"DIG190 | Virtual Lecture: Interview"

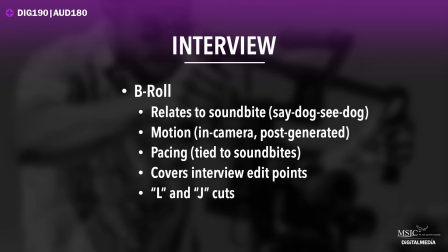[8:14]
So that pacing of the B-roll needs to be tied to the sound bites the subject is delivering. Now, B-roll also serves a very important second purpose. It covers the interview edit points.
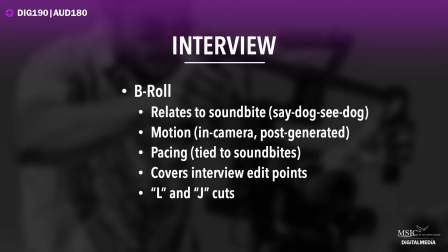[8:27]
Now, what I want you guys to understand is that the interviews that you see, almost all of them, are highly edited. The person did not say what they said the way they said it. Most of that is done by the editor, putting together different parts of what the person has said,
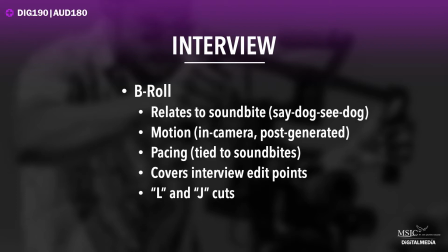[8:46]
cutting out certain things that don't make sense, or pauses, ums and ahs, things like that, to make the person appear to deliver the point in a certain way. And when you cut those things out, you get what are called jump cuts, where the person appears to jump from one position to another on screen.
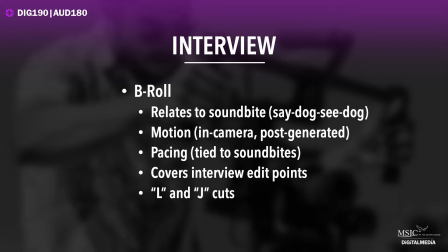[9:03]
So B-roll allows you to cover those things so you don't see them. And it creates the illusion that the person delivered the soundbite in a very smooth and easy fashion.
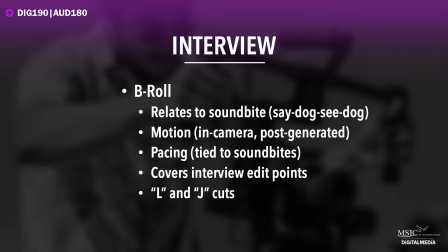[9:16]
And then finally, LNJ cuts. So the interaction of B-roll with the interview subject on screen can be edited in a certain way so that these very special types of cuts are utilized: L cuts and J cuts.
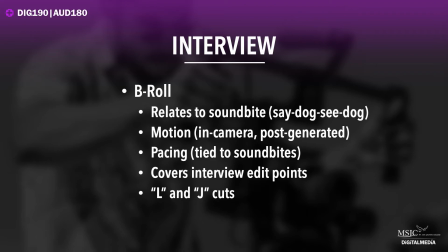[9:31]
So an L cut is when the interview subject is talking on screen and then is covered up by B-roll as they continue to talk underneath it. So they appear on screen at first, then a shot of B-roll covers them up while they continue talking.
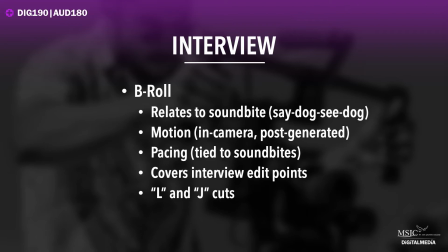[9:46]
And a J-cut is the opposite, where we are hearing the person talking while looking at B-roll that then stops, revealing the interview subject continuing to talk on screen. LNJ cuts are very commonly used in most professional interviews.
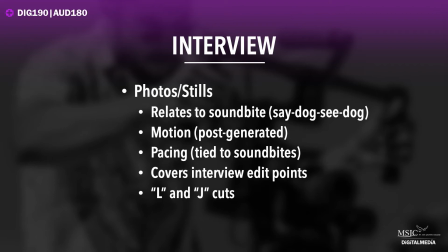[10:04]
Photos and still images serve the exact same purpose as B-roll does. And all of the same things apply. They should relate to the soundbite. There should be motion, although there's nothing in camera, it's all post-generated with these. The pacing should be tied to the soundbites. They help to cover interview edit points.
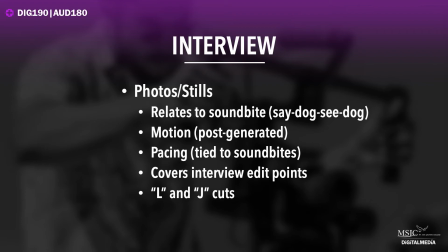[10:22]
And LNJ cuts are often utilized with these too.
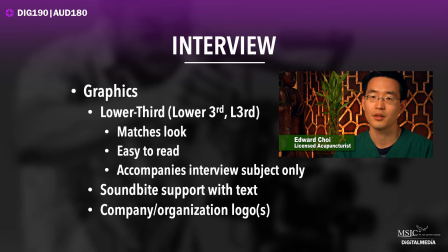[10:27]
And finally, we're going to talk about graphics. Now, I mentioned the lower third before. You'll often see it spelled out with just letters as lower third, but you'll also very often see it written in these two other ways, lower and then 3RD and then L3RD. All of those refer to the same thing, the lower third ID.
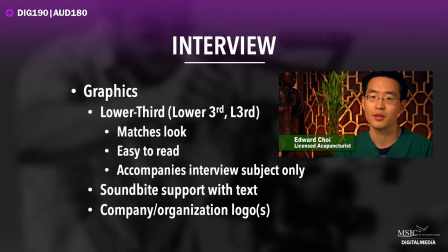[10:47]
Now it's important that the ID actually relate to the image itself.
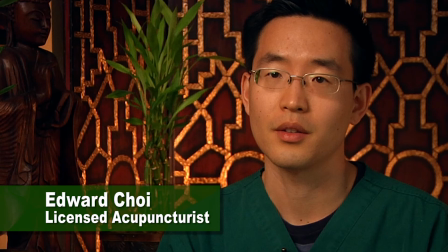[10:52]
So you can see here, in the case of Ed, there's a green plant, he's got a green smock on, there's a lot of earth tones in the image, so I chose to go with a green background. That helps it to really sort of fit in with the color scheme of the shot. And then I chose a relatively large font that's very easy to read,
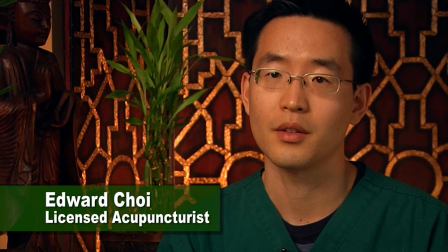[11:11]
and I made it white so that it contrasted the background and pretty much everything else in the image, so it would really stand out. I would caution you against using really thin fonts or scripty fonts, cursive, things that are difficult to read to begin with, and also get lost in the image very easily, no matter what color they are.
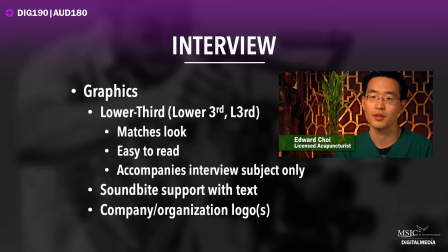[11:31]
And it's important that the lower third ID accompany the interview subject only. So it appears with them on screen. And then if you cut away to B-roll while they're still talking, the lower third disappears when they do.
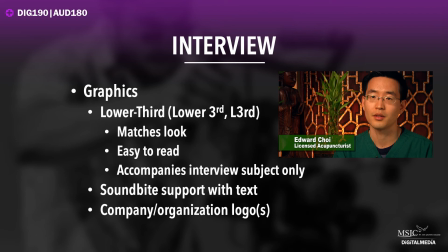[11:47]
Because it just looks really weird to be looking at a piece of B-roll while the lower third is still on screen, even if the interview subject is still talking. Now, graphics can also support sound bites with text, making something that's maybe a little complex or complicated a little more easy for the viewer to understand.
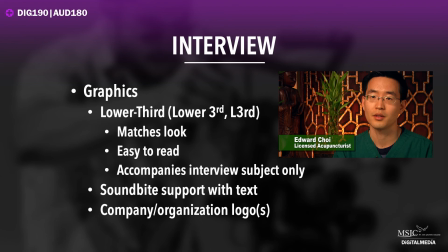[12:06]
And then graphics can also consist of company or organization logos that help to brand the video and communicate a professional presence to the viewer.
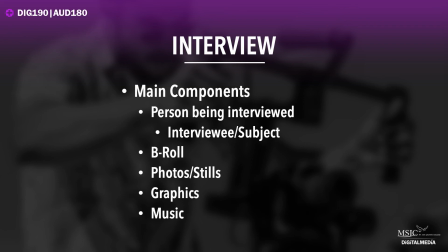[12:18]
So this really gives you an overview of what an interview is and the main components that it consists of.